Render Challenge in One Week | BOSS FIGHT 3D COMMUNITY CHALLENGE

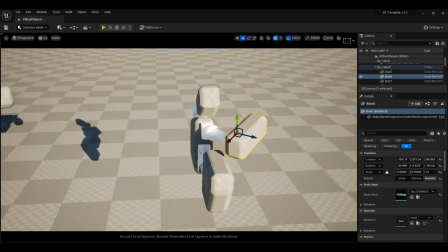(8:08)
So after posing the hand, I positioned a wrench in it, which I thought would be funny considering the new miniature direction,
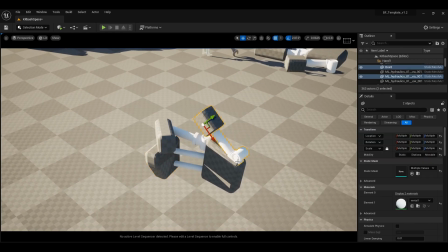(8:15)
and that would show how the little guy's going to fix the computer.
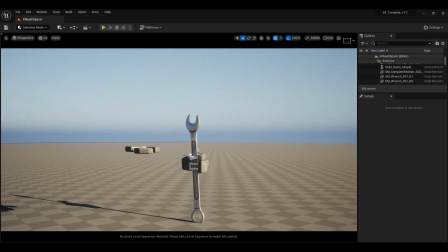(8:21)
With all of that, we have a giant mess in our test level and 2 perfectly usable characters.
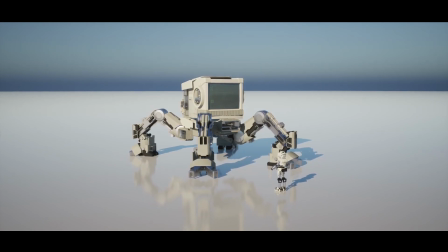(8:26)
All that's left before jumping into the main scene is figuring out the animation for our hero character.
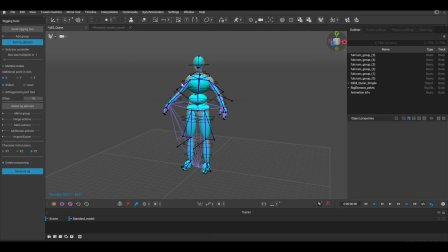(8:32)
As per usual, we're using Cascadeur for our character animations today. And hey, if you want to get 15% off Cascadeur Pro, I happen to have a link in the description.
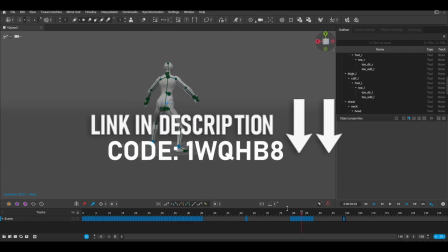(8:39)
Use code 1WQHB8 to receive a discount and support the channel.
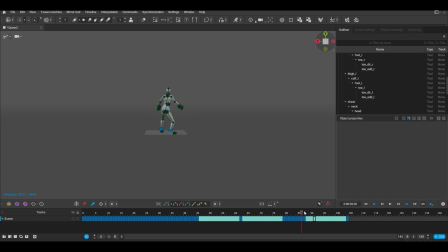(8:43)
But anyways, it was pretty simple to get the Unreal Engine mannequin rig ported over into the program, which is what we'll be using to animate. Initially I was going to animate something from scratch, but it was looking like garbage,
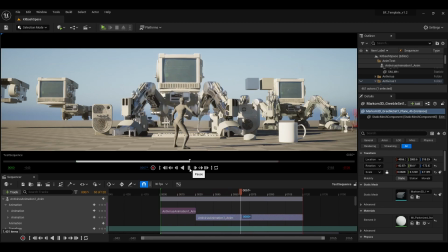(8:54)
so instead I started with a Mixamo animation of a character unsheathing an axe, and used Cascadeur to tweak the timing to better fit the animation.
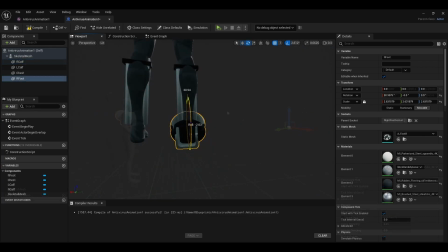(9:01)
Just like we did for that boss, I made a blueprint of our character and applied all of the parts separately to different sockets. This turned out more complicated than the boss itself, so it was very exciting to see work finally.
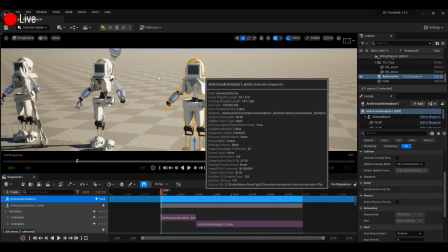(9:14)
Track animation, let's get that. Oh, how does it look?
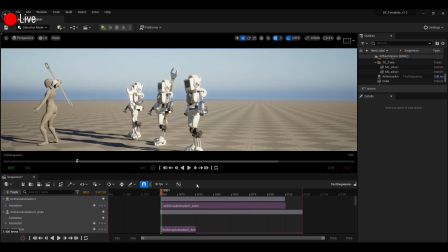(9:20)
Guys? Yes! Woo! Alright, so with the deadline closing quickly in, we should probably switch over to some scene design.
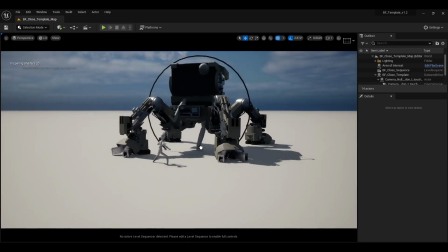(9:34)
Making the setting for the render itself was a lot faster. Considering this is a more character-oriented challenge, obviously it's the characters that are going to get the attention and focus.
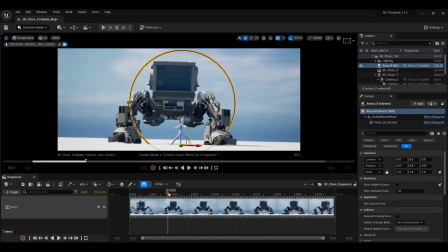(9:42)
I technically started this work the night before, but for the flow of the video, we're saying this started on day 5.
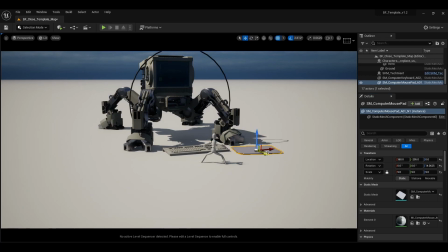(9:51)
So initially I started placing some of the props down, like the keyboard and the mouse, just to get a feel for the scale.
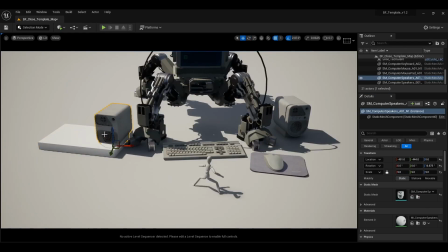(9:58)
I'm trying to place these elements in a way that both looks natural, is compositionally pleasing,
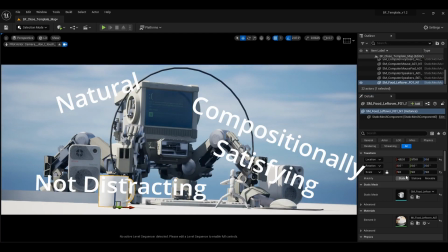(10:03)
and guides the eye towards the center and doesn't pull any focus away from the action of the shot.
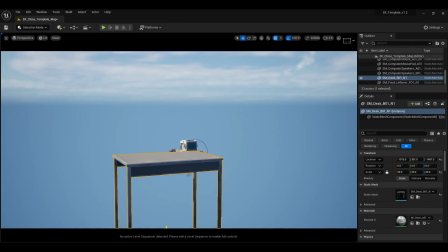(10:09)
Now I get rid of the ground plane and start trying to place in a table at a good scale.
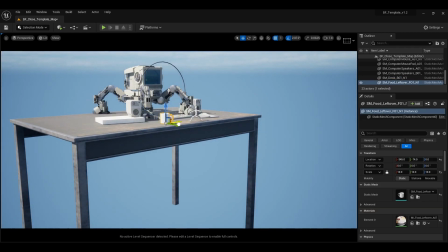(10:17)
I've used this asset pack in quite a few projects to dress tables like this, so it was actually a pretty smooth and easy process.
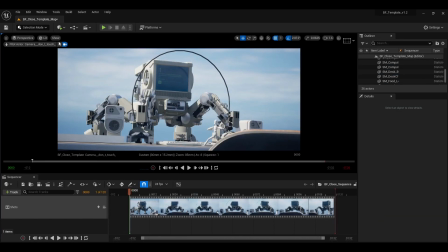(10:24)
Except for this chair here. For some reason I could not find a good spot for it in the composition for quite a while.
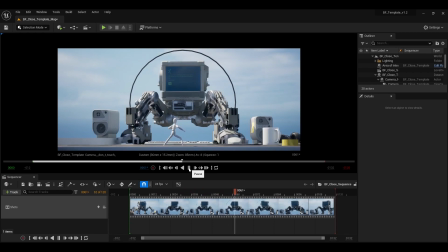(10:31)
Little nitpick details like sticky notes though, that's what really sells the scene to me.
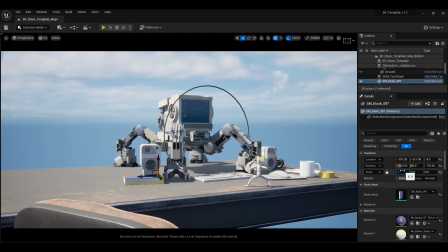(10:35)
And while making a lot of creative decisions as for the composition is a little bit stressful,
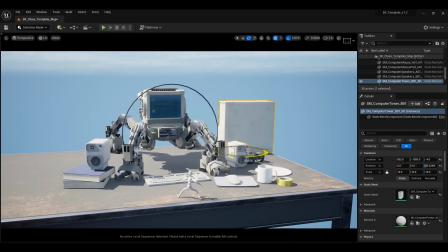(10:41)
I think this is the most fun part of the process, because this is where the whole thing really comes to life. And plus it felt like I was working with miniatures the whole time, which is cool.
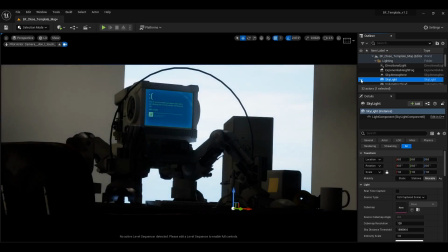(10:49)
Now I'm switching my focus over to the background and the lighting, which I had to experiment with quite a lot before I landed with something I was really wanting to move forward with.
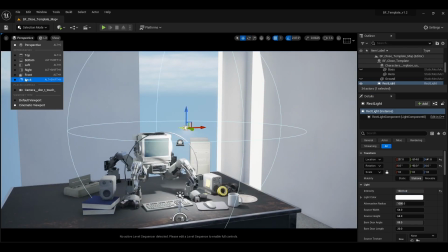(11:01)
When it comes to the lighting, I was trying to get away from that basic, recognizable Unreal Engine look and have some bold shadows without drowning out the image and hiding all the detail work we've done.
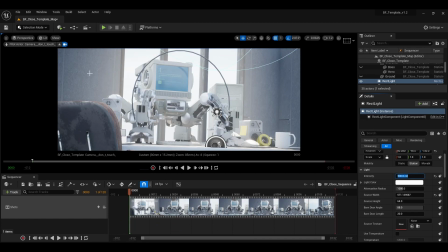(11:10)
I did quite a bit of experimenting with this, ultimately landing at a pretty dramatic effect with a really strong, contrasting rectangular light as a complement. You can see that sort of coming together here.
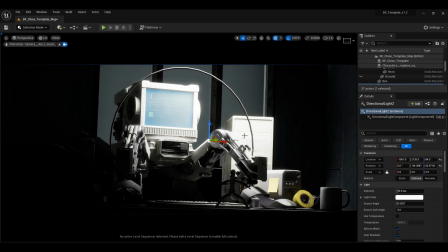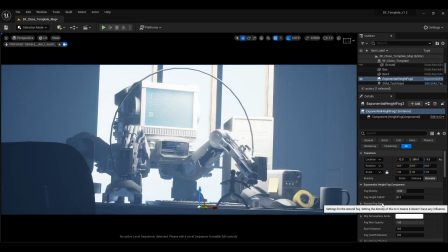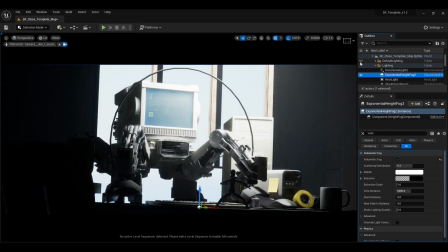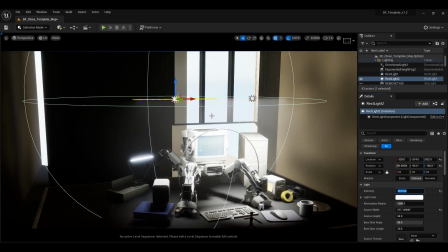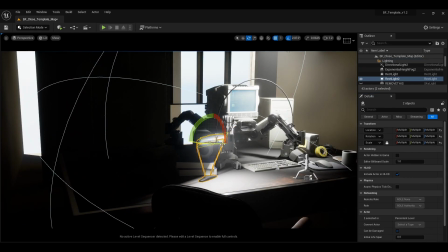(11:45)
Last detail on day 5 was adding in this desk lamp that's going to light our hero and closing off the walls. And so with that, there's day 6. Okay, the deadline's almost here and the render is almost done.
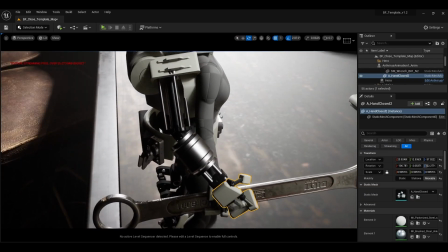(11:59)
Okay, as you can see, I throw in the blueprint of the main character and position it over the template.
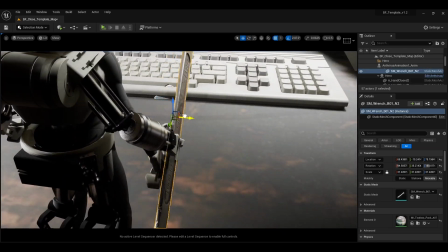(12:04)
Then I add in and attach the hands to this blueprint and attach the wrench to the hand.
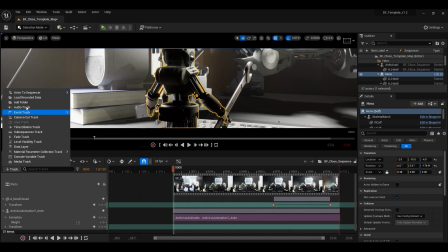(12:10)
Taking all of this now over into Sequencer, I can track in the unsheath animation.